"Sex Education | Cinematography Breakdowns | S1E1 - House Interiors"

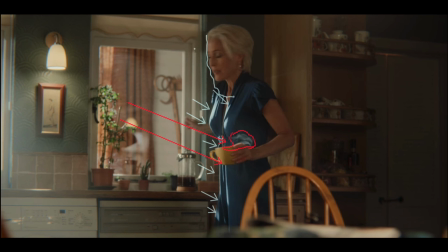(20:33)
We've got some light on this side for her face, so it is shaped. And then on the other side, we are just going off to a downside. Again, down in the context, this is going to be different from a lot of other TV shows,
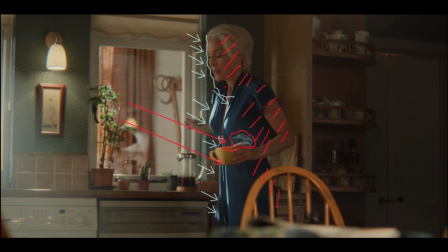(20:50)
but it still is there, and it's not like sitcom level Friends completely flat. So we've got shaping, but it's soft. She's not catching completely hard light. In fact, I wonder if I roll between the two. Yeah.
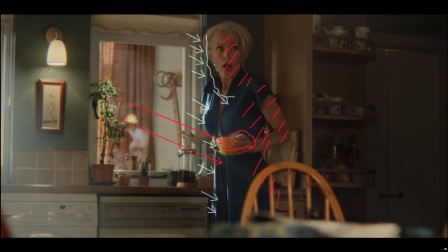(21:06)
You can definitely see as she moves through the light, she's cutting the beams as she moves. There's a little beam just here, which is getting cut. Just watch that as we move between them.
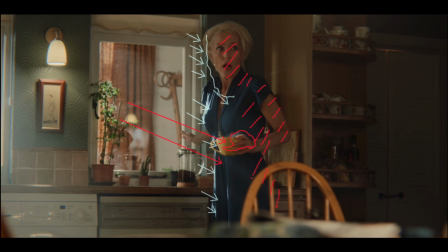(21:24)
So how do they do this? I think that this and the other example we're going to look at in a second, they've taken a really focused beam of light, shot it through the window, used that to get all their shafts and the haze and all the rest of it, and then they very carefully flagged it and cut it and put a silk so that we're getting a soft light.
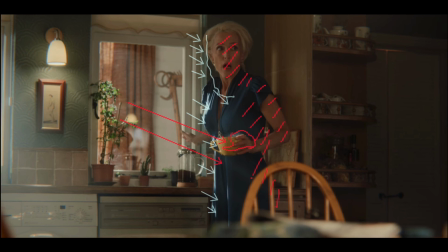(21:44)
Either they've cut the beam and they're silked it so that it's soft at the top and really crisply defined from there down, or they've added another light in and they've just flagged off that or focused or you barn doored down the beam of light so that it's not playing on the face,
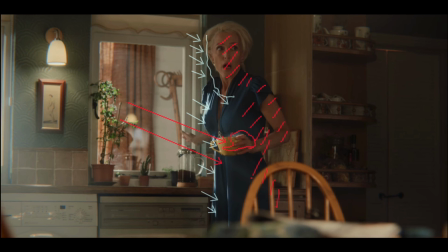(22:03)
and then they brought in another soft light to play on her face to give you that nice soft flattering light when they need it up here.
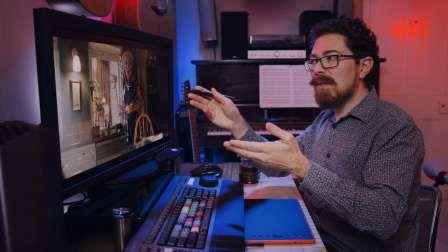(22:12)
Really interesting way of approaching it though, because if that was sunlight and that was coming in, you wouldn't necessarily be getting all of this on a face like that.
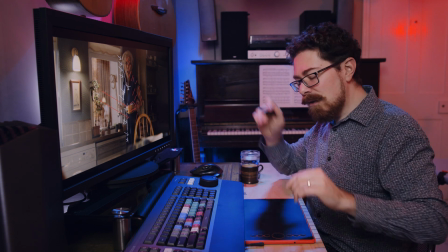(22:20)
It wouldn't work like that. And they do it a few more times, which makes me think it's not a coincidence.
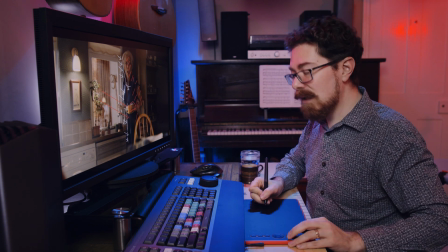(22:25)
Okay, take all of that down.
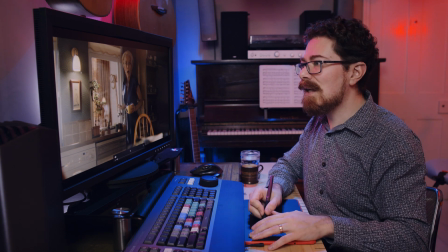(22:29)
Oh yeah, and we've got this fixture just here, practical, playing on the wall.
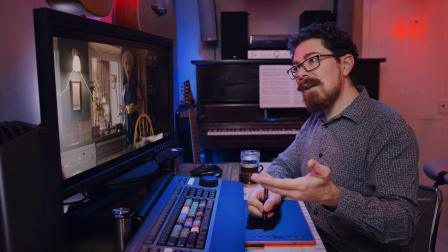(22:36)
So that practical is giving enough level. Either they've put bulbs in these and they're really pushing out a lot of level,
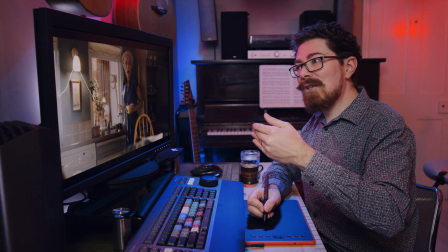(22:44)
or they've managed to shoot at quite a high ISO.
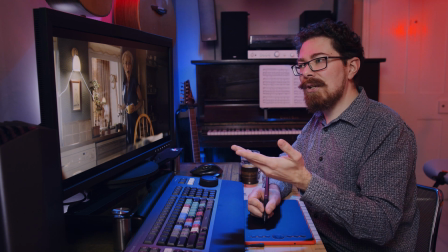(22:50)
They're using quite a sensitive camera, and they've managed to use a normal bulb in there. I kind of doubt it, just because it would be so much effort to do that. I think they probably use some kind of high-powered bulb within this fixture.
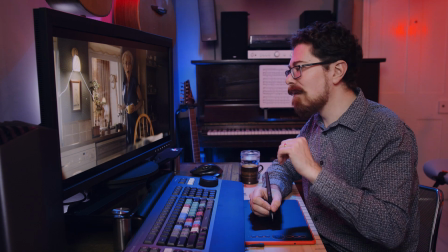(23:08)
Maybe I'm wrong, maybe they've gone with a sensitive camera, but yeah. At this point we move to Otis's mum, Jean, she's called Jean,
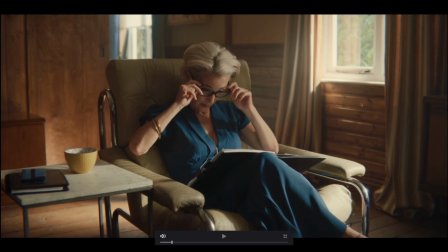(23:16)
and she is in her office study with her clients. Got all of this light coming in down here, and that's motivating everything for her.
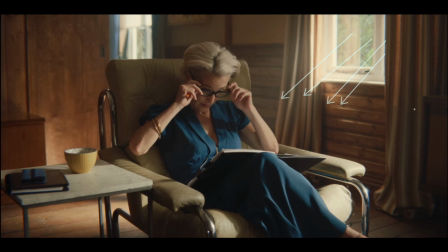(23:32)
But looking at the direction, it's actually coming in from here for her. So although we've got this light just here which sort of motivates her being lit from that side, it's mostly coming from this direction.
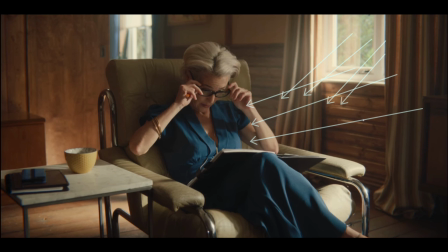(23:46)
And there is another window over that side, but it would be a lot flatter to her, I think, if that was the case, that they were actually using that. Apart from that, we've got more brown wood. I mean, just everything here is brown wood.
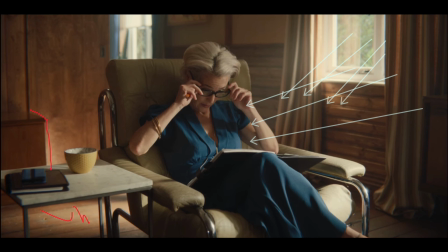(24:01)
There's this nice spot where the sun's hitting down here. I'm going to do this in red so that it's just obvious. So we've got all of that down there. Got all of these kicks and pops and hard light again all over the chair. So this is super hard. Look at the shadow. Look at the shadow.
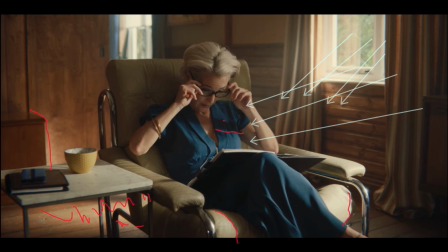(24:18)
It's all really hard until you get to about here, and then it starts to soften up. And when you get to her face, again, we've got lovely soft light on her face, and it's actually quite flattering. But it's really, really subtly done, really carefully positioned.
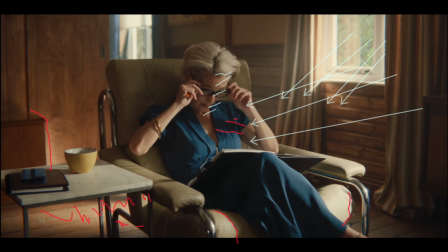(24:36)
And then over here, we're back to having hard light coming in for those shadows again.